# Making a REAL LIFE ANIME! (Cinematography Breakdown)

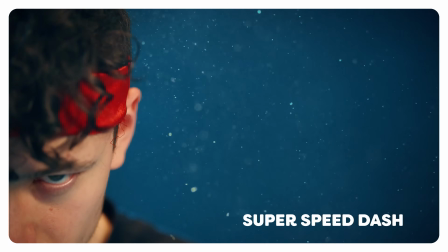(4:08)
Then we can take a close-up of their eyes. They are staring right at us, not blinking, completely focused on their target. Now, something that anime also likes to do is taking an extreme close-up with a wide-angle lens.
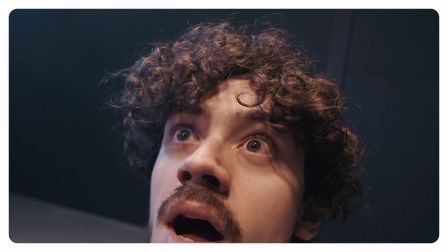(4:20)
This will distort the image a little bit, adding that chaos to it and pulling the audience closer to the action.
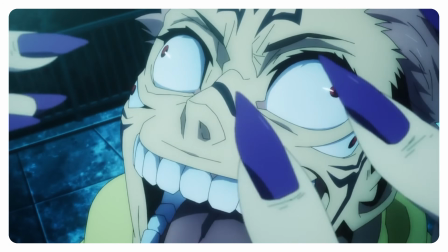(4:25)
This wide-angle close-up is very good when your subject is losing it. Besides close-ups of emotions, it actually works really good for actions.
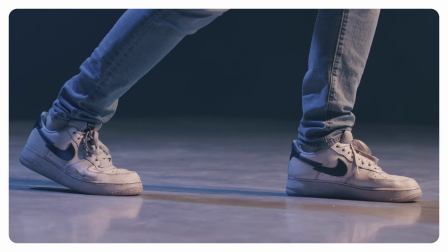(4:33)
Like take a close-up of someone's feet ready to jump. The audience will now feel the suspense of the lingering jump and it will be more powerful. And talking about more power, the next tip is just about that. What if you have a certain action, like a jump? How does anime make that more powerful? Well, by showing it multiple times, but from different angles.
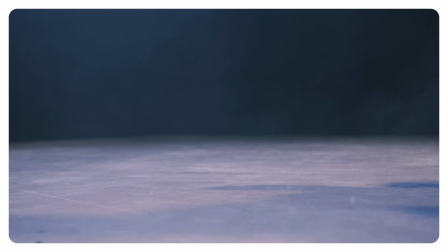(4:52)
In our example, we have our subject readying himself. Then, in the same shot, he jumps. We cut to him jumping towards the camera, and next cut to a long shot of him jumping again. You saw the same jump 3 times, but it didn't feel repetitive. It made the whole action stronger.
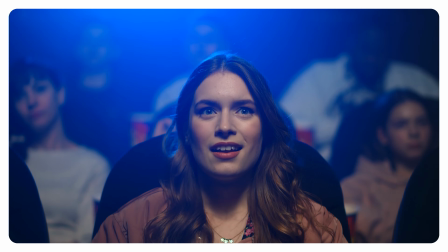(5:05)
The audience gets soaked in with the power that was behind this action. A power so important, we had to show it to you 3 times.
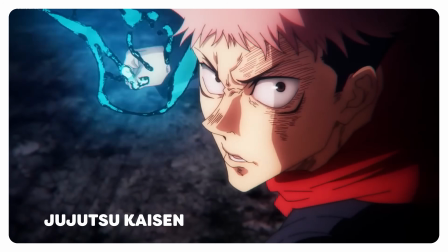(5:12)
Another tip is slow motion. In a fast-paced, action-filled scene, slow motion really stands out. So, you can guess it, slow motion is a perfect tool to emphasize an action. When the audience sees the action in slow motion, it will stick better, making it much more important.
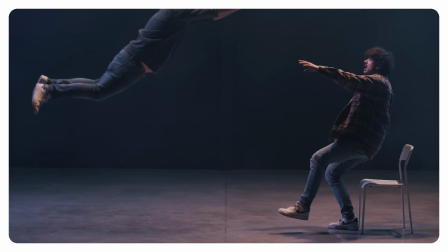(5:26)
Something we use for our ending shot. This way the action will last longer and will be remembered more easily. Next up is camera framing and how to use it as a part of your storytelling.
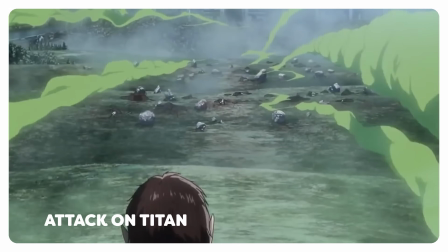(5:35)
First up, creating tension with longer shots and maybe adding a simple movement like a pan, tilt or zoom.
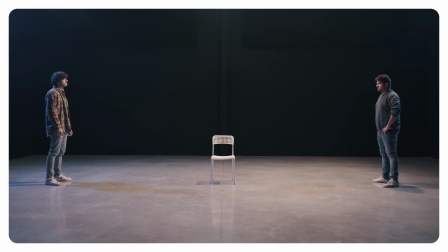(5:41)
We use this technique in the beginning of our sketch. The first thing our audience sees is a long zooming shot, and this shot is doing a lot for us.
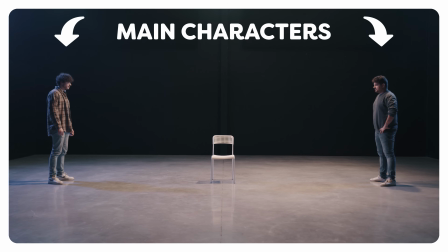(5:49)
It's showing the main characters, but also the tension between them. And best of all, the zoom is giving us the feeling that this tension is building and building ready to blow.
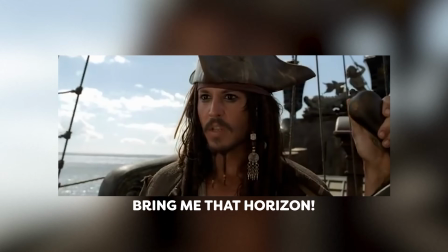(5:58)
Another great camera trick is the use of the horizon.
Bring me that horizon.
The fake horizon, that is.
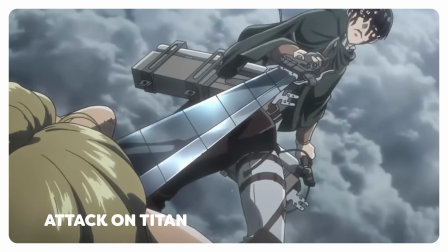(6:05)
You can use this to show your audience who has the upper hand. In a fight, for example, one subject will tower above the other one. They are winning. But this technique doesn't need to show 2 subjects.
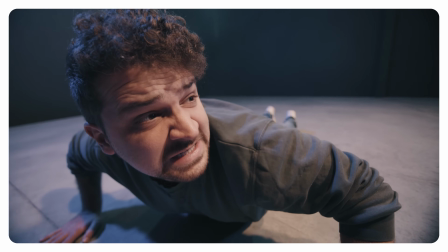(6:15)
If you place the camera above your talent and they look up, this will also give the feeling of being suppressed or losing.
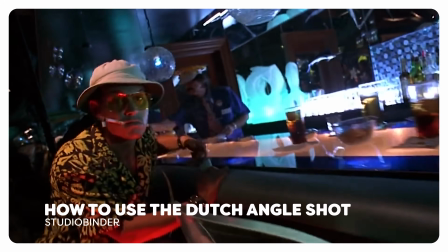(6:21)
A bonus for the camera framing is the Dutch angle. A well-known trick to give that extra chaos to the shot, the feeling that something is a little bit off. Now, one last thing I would like to mention are side shots. You will see a lot of them in actual animes. Like, a lot. And these kinds of shots can hold a lot of meaning. We notice that the side shot gives direction to the action.
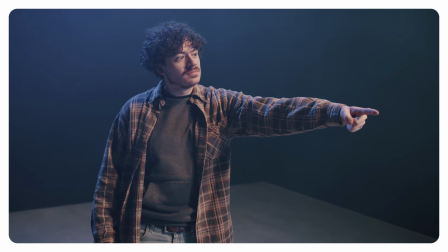(6:41)
Not necessarily the physical action, but also the action of dialogue and story. The words are being thrown off screen towards the second talent, and not towards the audience.
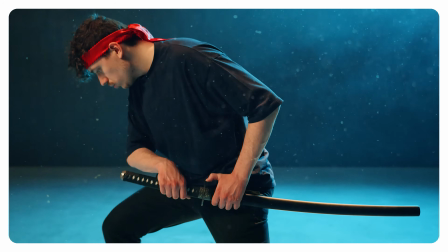(6:50)
Next, it also gives the feeling of movement and speed. The scene is going to go in that direction.
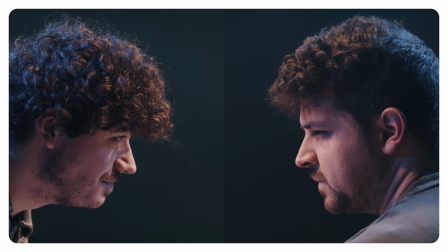(6:54)
But what if you have 2 side shots in opposite direction? This can indicate a clash between characters. Their movement will go towards each other and collide, resulting in a showdown. And if you now combine all of these techniques, you will get something like this.
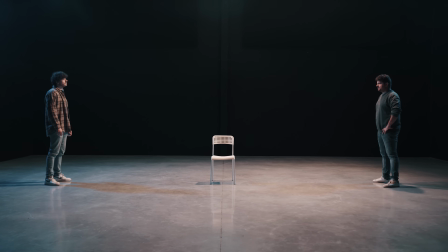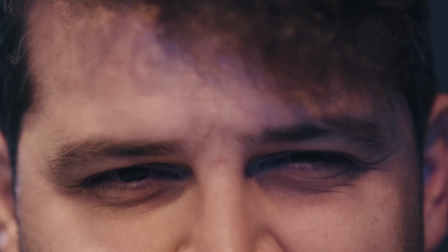(7:13) This chair is mine! You wish.
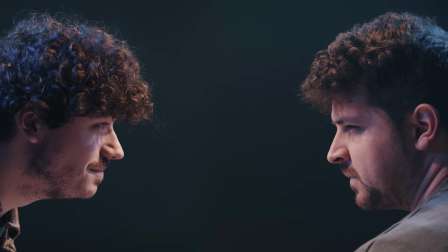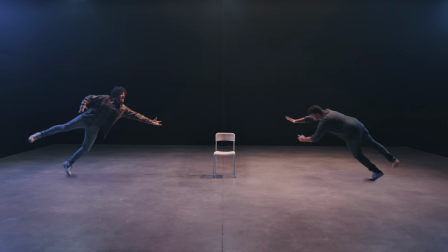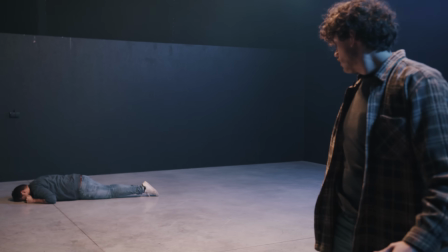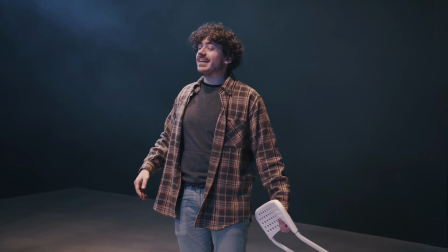(7:34) And now, the only thing that I have to do is sit.
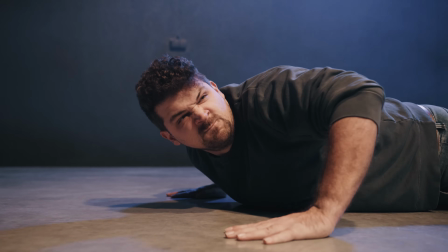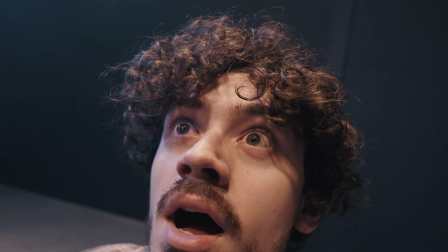Now, if you want to see more anime effects created by us, you can click here on the window left of me.
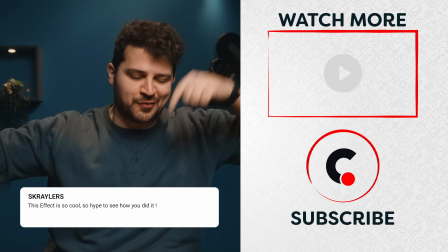(7:55)
And if you have video suggestions, drop them in the comments. We love to hear them.
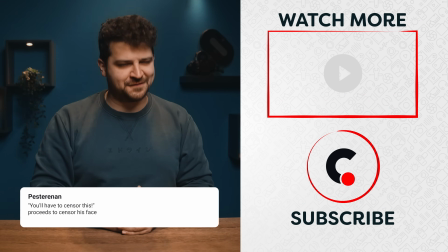(8:00)
Thank you so much for watching. Thank you Storyblocks for the support. And like always, stay creative.
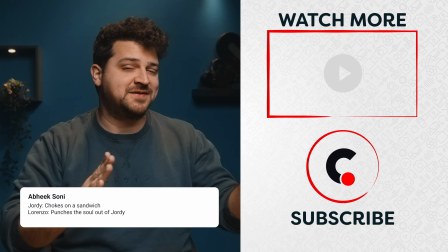(8:06)
Oh yeah, if you have some good anime suggestions, drop them in the comments below.